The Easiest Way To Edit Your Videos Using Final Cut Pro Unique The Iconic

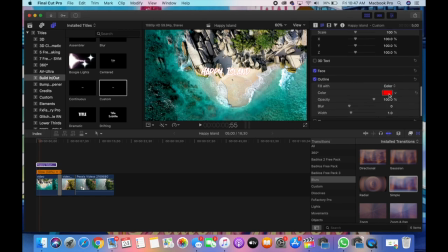(12:15)
So I'm going to go ahead and just use sort of a bluish color to kind of go along with the entire
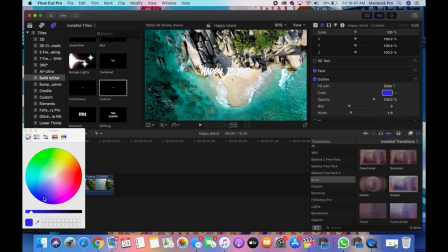(12:23)
color scheme that the video is kind of given, that island feel.
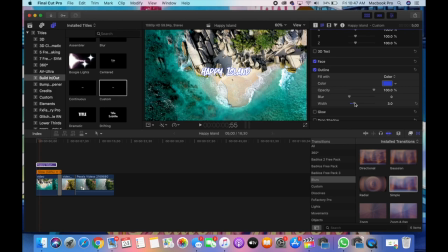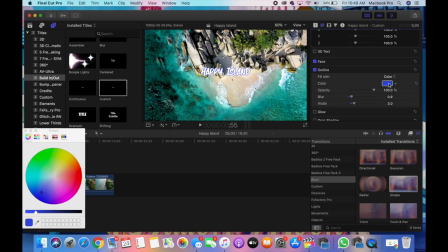(12:49)
So I'm just playing around with the settings to kind of see exactly how I want it to be. The blurring is basically to kind of blur out the letters a little bit, only for the outline.
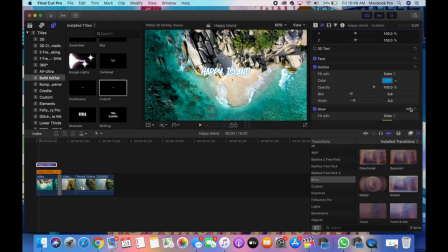(13:03)
And then you have it to where you can kind of make it glow. And I want to make it glow as well.
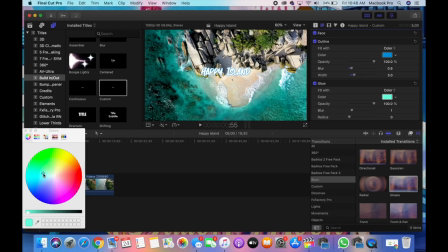(13:09)
Like I said, of course, we want to give it like this sort of island feel with the text. So I'm going to definitely do that.
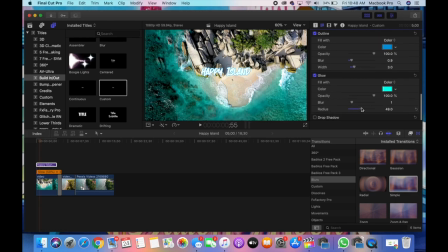So now we're just going to go ahead and make it a little bit larger. So that's where you would use the size.
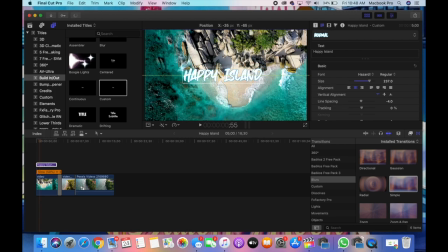(13:32)
You would just scroll it side to side to make it smaller or larger. And I want to put this text a little bit in the middle. I do want you to be able to see it.
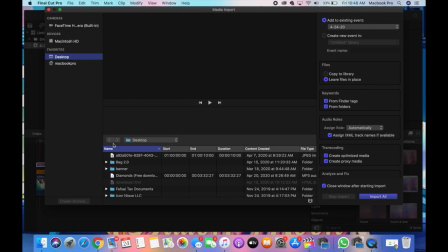(13:42)
So now that I went ahead and got the text out the way, I want to go ahead and add the image to our video.
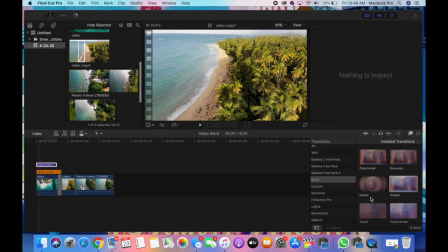(13:50)
I typically like to add images last or music last,
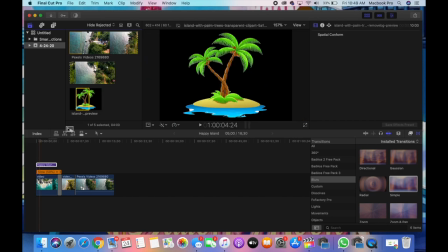(13:55)
because it just allows my Final Cut Pro to flow a lot better in regards to editing versus having it all there at once.
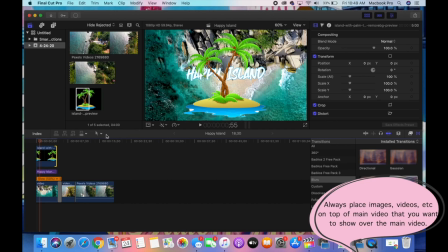(14:04)
So we're going to go ahead and resize that by using the transform button again.
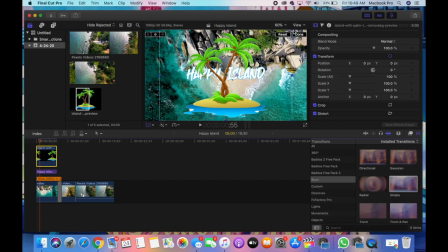(14:10)
Please make sure that the item or video that you're trying to transform is highlighted, so that you're doing the right file, because you don't want to do that and it's a whole different story from there.
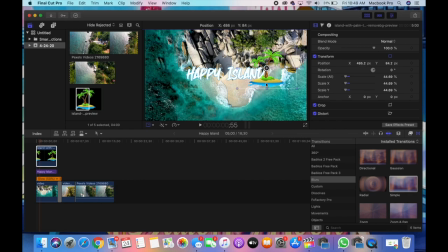(14:26)
So we're just going to go ahead and kind of just put it wherever we want. This is a PNG image. That's why it is showing up like that. I do recommend that you all try to get PNG images whenever you're trying to get something to kind of like go over a video like that.
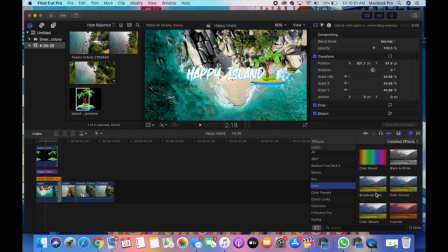(14:41)
It's so much easier. So we're going to go ahead and add some effects to the video. Now, the effects, like I said, is in the lower right hand side. It is the button that is next to the transition one. It's kind of like the box one,
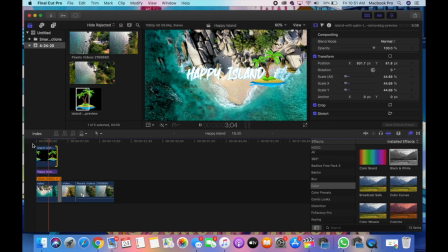(14:54)
so you'll click on that one so you'll be able to add your transition. So we just added a black and white one to one of these scenes so you can all see.
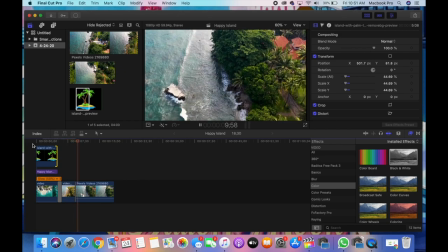(15:02)
And then that transition is going to allow it to come in to be into color.
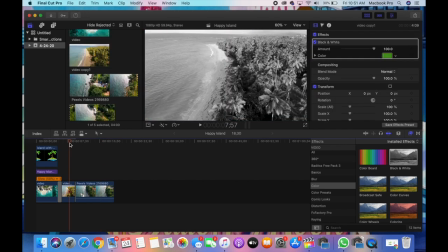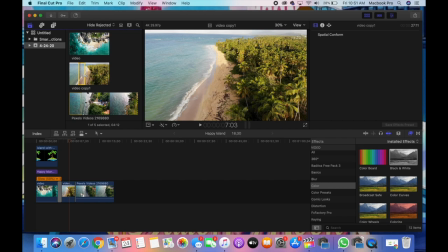(15:20)
So I went ahead and added a little bit more of the of this first clip to the video just to kind of give it a bit more showtime, I guess you could say, in regards to that, since the scenery that you get to see from it is just so small.
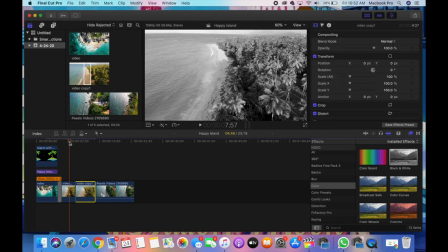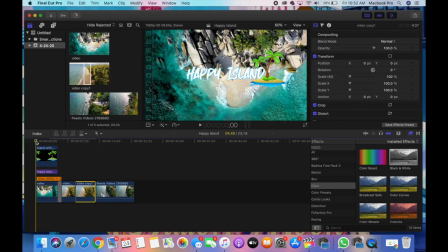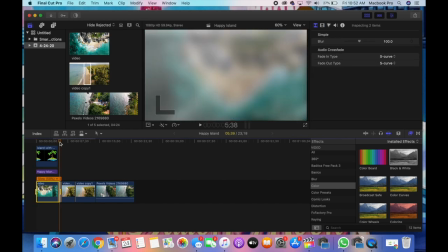So this is the part where what you're able to do is you would press in and out.
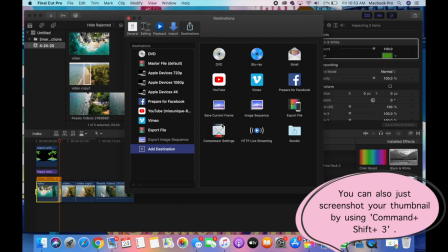(16:11)
This would allow you to be able to go ahead and kind of get your thumbnail from a particular sequence from the video.